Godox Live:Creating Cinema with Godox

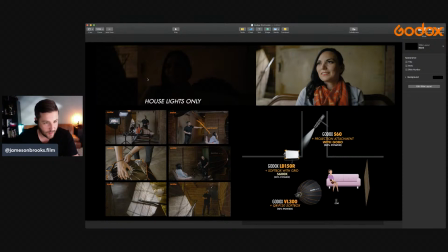So I just wanted to talk about what exactly I am doing here. So if you follow that diagram right there, it should be able to make a lot more sense. And so here I'm using the QRP120 softbox, and that's the big softbox I talked about earlier.
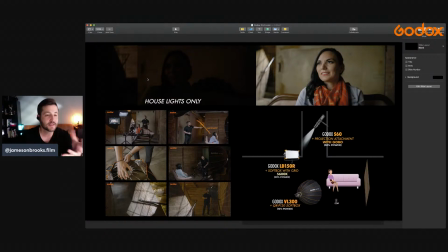And that's that beauty light that's happening across her face and her eyes. If you look at the house lights only shot up in the top corner, there's not, once again, not a lot going on. Very dark and not very beautiful.
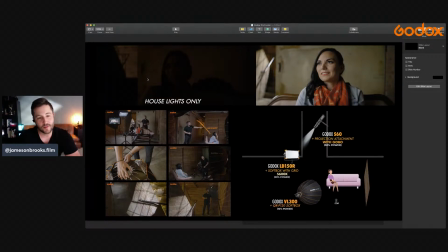And so what we wanted to do was give it some life. And so by adding a couple of different of these lights, we can really make everything pop. And so that front key light I'm using is a QRP 120 softbox, and that's nice big soft lighting.
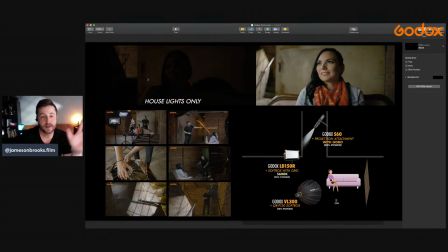It diffuses all across her face and her front side. I kept the side away from camera. I'm sorry, closer to camera in a way. The way she's turned is weird, but I keep that a little more shadowy just to give it more definition to the overall face.
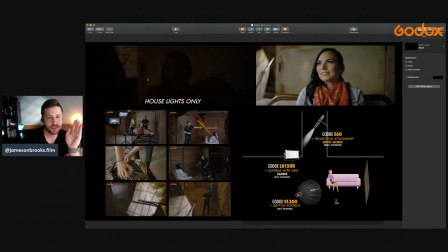You don't want to just light the entire face altogether, because then you're not getting any definition and your shot looks a little more, it just looks really flat if you do that. But you want to give your subject as much shape as possible.
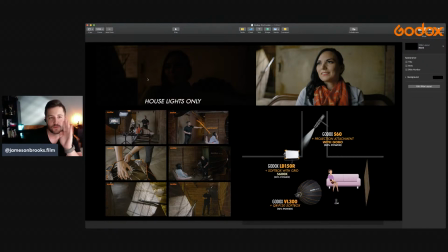And so that's why I kind of keep one side dark usually if I do a fill light, or I use a key light, but usually it's definitely not near as bright as my key light. The other thing that I'm using here is a backlight. So I'm using a backlight, and that is highlighting the back of the couch and her hairline all around there.
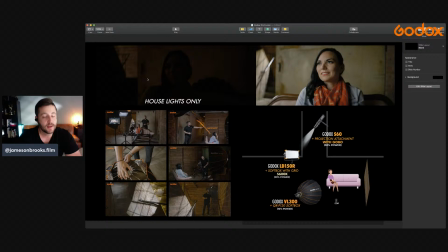And I'm using a LD150R with a softbox in a grid, and that is just nice soft lighting that is complementing that backside. It's also helping light up the background behind her.
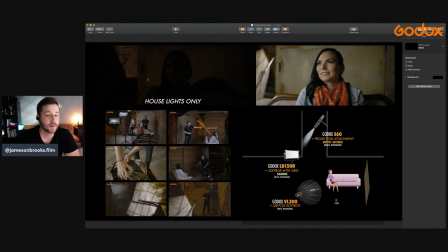So it's kind of doing a lot of things, but that backlight is just very important in pulling your subject from the background, and that helps create even more depth. And the final thing that I'm using here is, once again, the Godox S60 with the gobo,
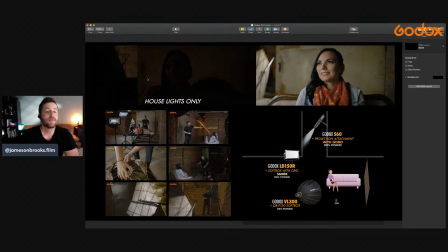and I'm hitting the back window pattern on that back wall. If you look at that image there, and that is just kind of creating more shape back there, and just giving that stairwell a little bit more detail, and just making the scene come to life a lot more.
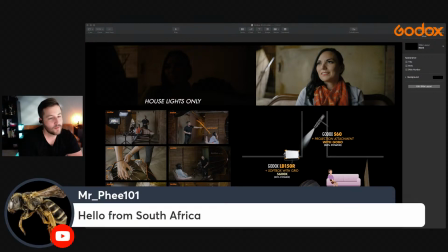So let's see here. Well, hello from from North America. We appreciate South Africa tuning in. Thank you so much. Glad you're here.
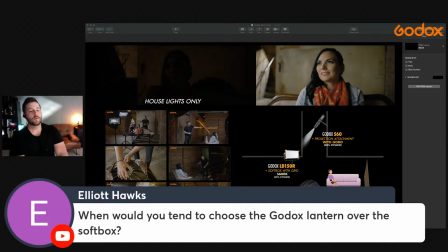Let's see here. When do you tend to choose the Godox lantern over the softbox? Okay, well, typically the lantern is nice because you want to light up your entire environment. So say everything is just pitch black in there, and you need like an overall, just a boost in exposure for everything.
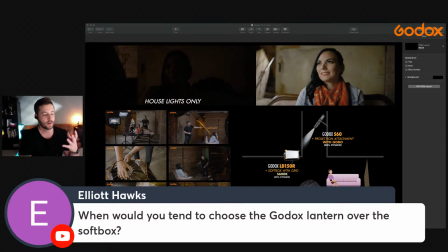That's when the lantern really comes up. I don't really use the lantern for like my key light, so to speak, on the subject, just because I can't control it as well. I'll use it for, like I said, to light the entire environment. So it's something that I might, stick back in a corner somewhere, but then crank it up.
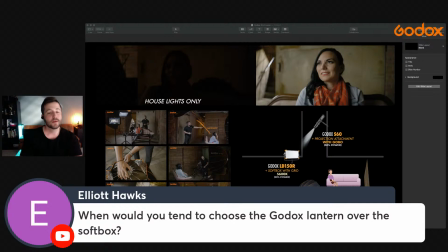So then that way, at least everything is a little bit more illuminated. And then the softbox is nice just because you can bring it in and you can put a grid on it, and it keeps a narrow, basically, area that's actually lit by that source of light, if that helps make sense. So both accessories or modifiers are awesome.
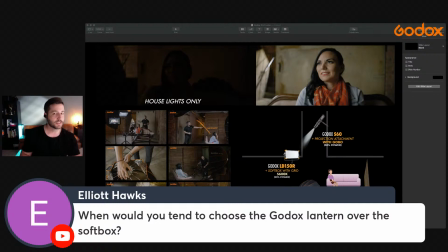I use them both all the time. But normally for this type of thing, I kind of lately I've been going more towards the softbox. So I hope that makes sense. So as a cinematographer, what is my preference?
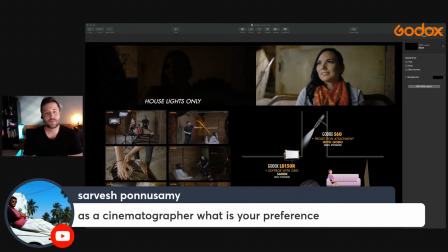I use them both. I mean, it really just depends on your location. They're both awesome modifiers, like I said. So either way, you're fine. Just with that lantern, you just have to be wary on don't place it directly in front of your subject.
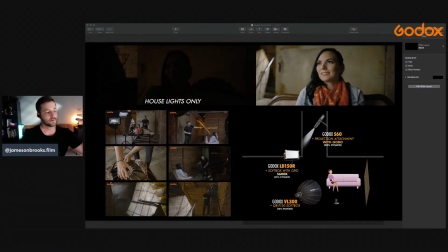Just find a way that you can still cast, you can still shape light across your subject's face is the main thing. But that lantern is great by boosting the whole environment. If you're doing a high key lighting setup, it's perfect. Like I would go with the lantern.